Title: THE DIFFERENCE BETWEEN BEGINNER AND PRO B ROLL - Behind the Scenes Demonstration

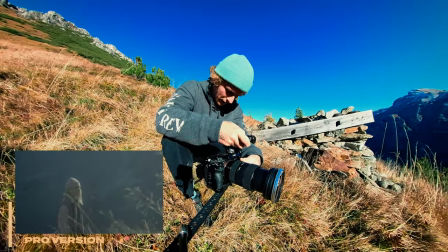Super nice and this shot I can use with the other shots and I want to try to just get a little more foreground so I can't get in the
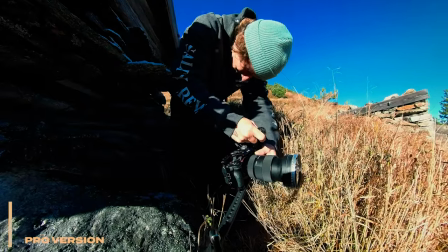bushes here you just want to keep looking around there Billy this looks so cool and one of the best ways you can add interest
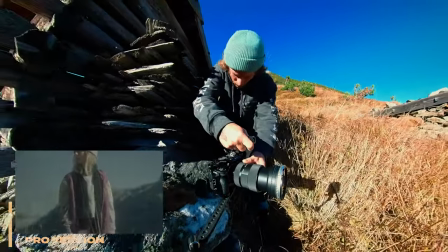to your shots is just by adding elements of foreground it makes it so much more dynamic okay and look out to the other mountains
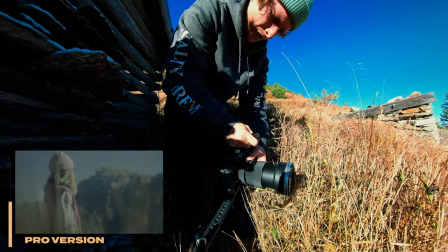look around a bit and then walk away and
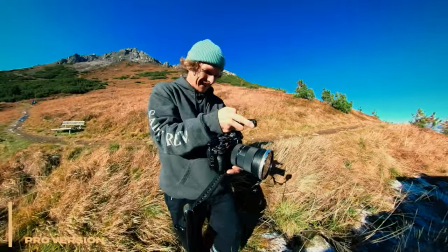that will most likely be our ending shot you can see a really nice little framing of Ellie here so if
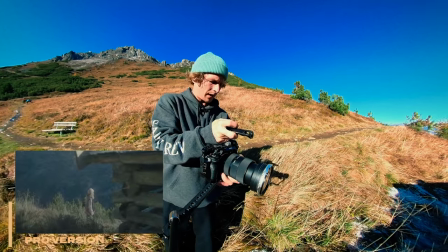you want to look around in your environment like you have been and I'm just getting Ellie to repeat the same things that she's been doing in the others because I can
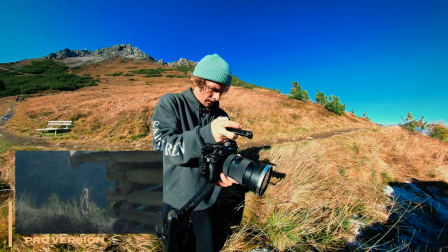cut them all together and choose which ones of these I actually want and then walk away what
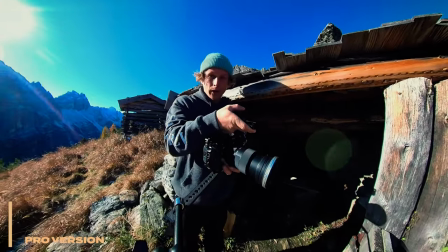I want to try to do is get a nice kind of close-up to go with our previous sequence of Ellie just arriving but
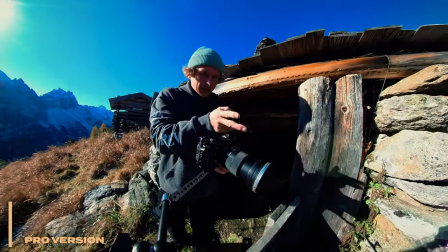I want to make it super different so I'm going to get her feet and I can keep some of these rocks in the foreground so and if you want
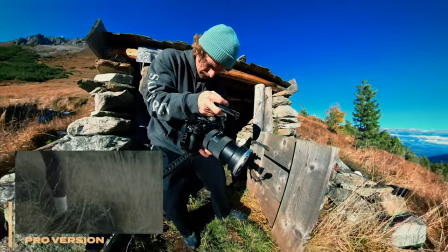to walk past here you can get her feet cruising like this nice foreground I'm gonna go kind of from the
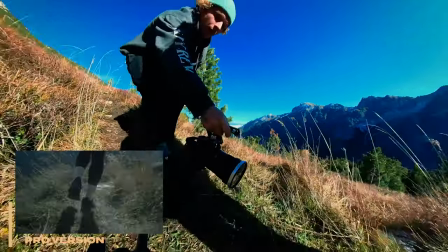feet and I might move around up and down a little bit as well so you can go whenever you're ready nice close-up of the feet here while hard with this camera thing
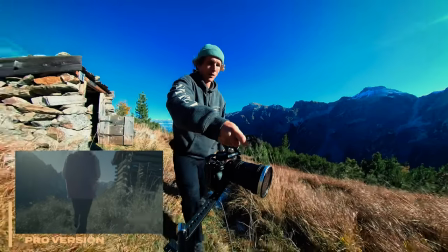outside and then kind of coming up with her arriving I'll
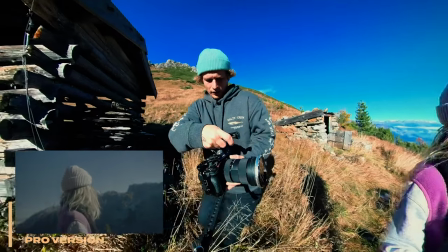go into a wrap shot of her kind of just looking around okay
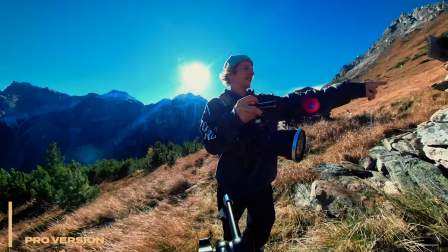that's going to be a cool shot something i thought that's really cool is this little like mini hut with the open door and i think it could be the perfect
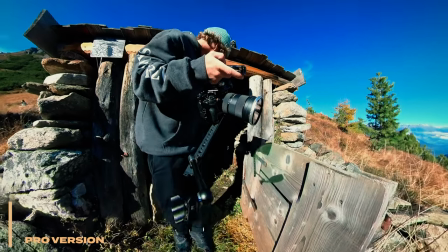little spot for me to be in here and then you kind of just walking past so if i'm gonna i'm gonna try to go as deep in here as i can
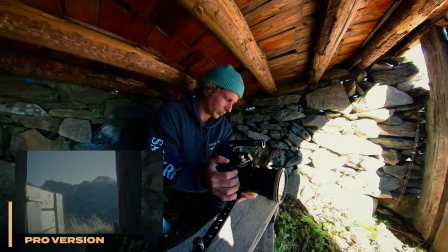and i'm just gonna do a slow punch forward super cool that's it and it just kind of shows ellie in this environment
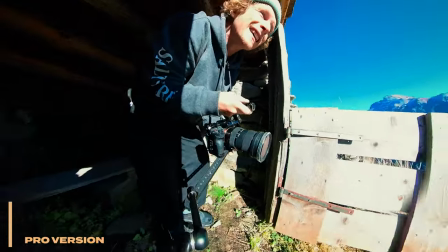gives us another perspective of something cool looks really really nice you can show Ellie here with this nice foreground yeah look to
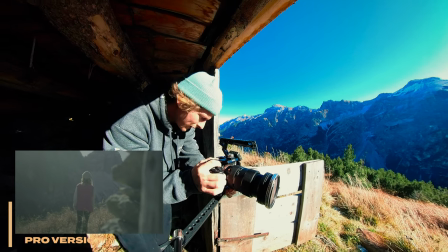the mountains where you are looks super nice we got a little golden rim around Ellie that looks beautiful and then you can walk away
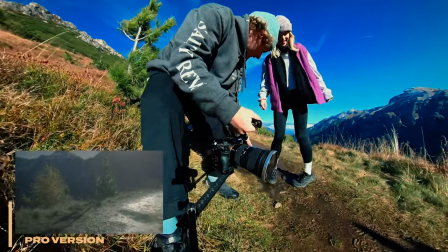kind of cool we can just use this as like a little cut to go in it okay whenever you're ready
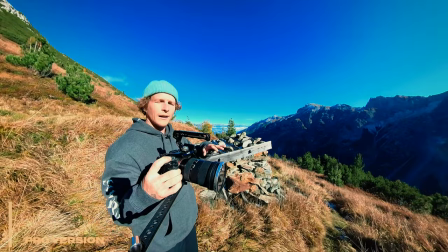something i want to get is just a few cutaways and basically anything of our environment that i think are cool that i can put between
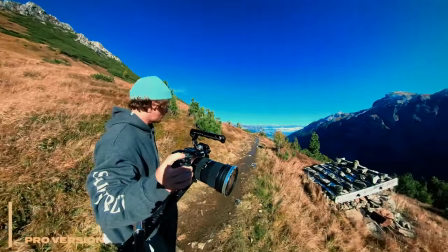the shots that we've been getting of ellie so i think one of the absolute must-haves so you can take a little chill i don't need you anymore
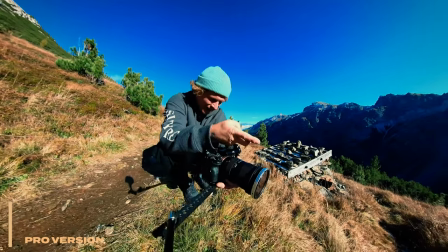thank you now this heart is something that we definitely have to show because it's so cool looking
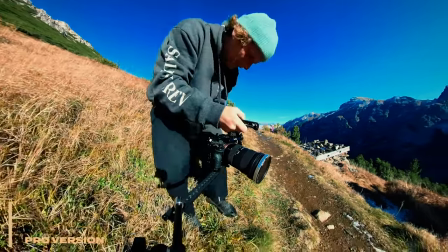with the snow on the roof so we can just get a little shot of this
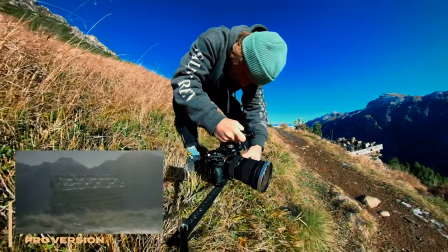doesn't have to be fancy we're going to keep our camera moving in the same direction as all of our previous
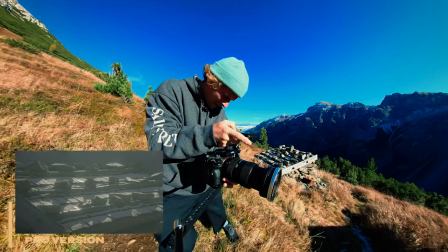shots some of the snow and shadows on the roof slide in the same direction again something like this is
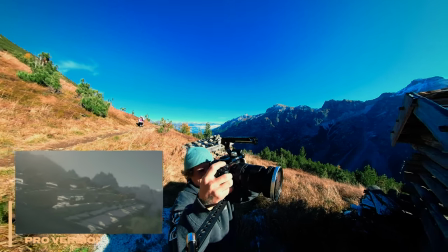so cool nice little slide in the same direction let's get a deeper of focus just
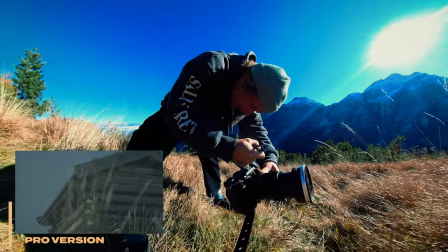kind of get like a nice slide left to right again so they match trying to just show something
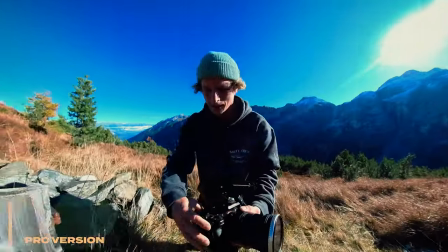interesting and i could also get one from
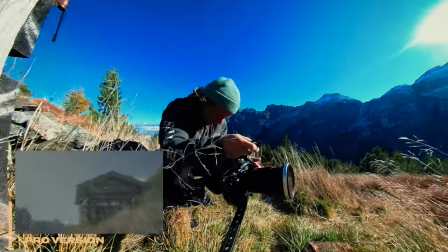here and these cutaways they don't have to be crazy just
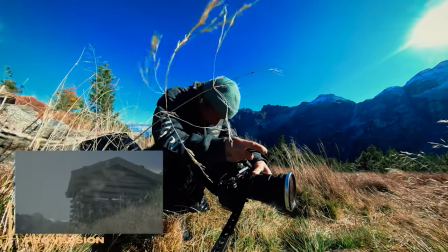pretty much getting anything that i think is cool so i can put them between some of
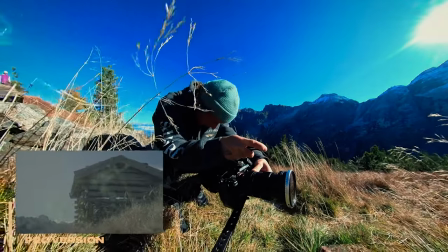other shots that we have of ellie actually walking so i think that's nice i'll get it zoomed in one
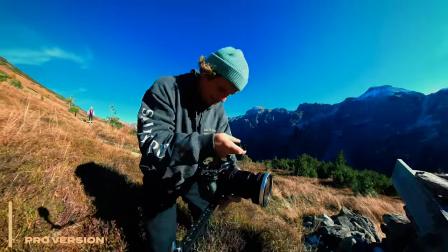see if we can get one of this like first hut with the second one in the background super cool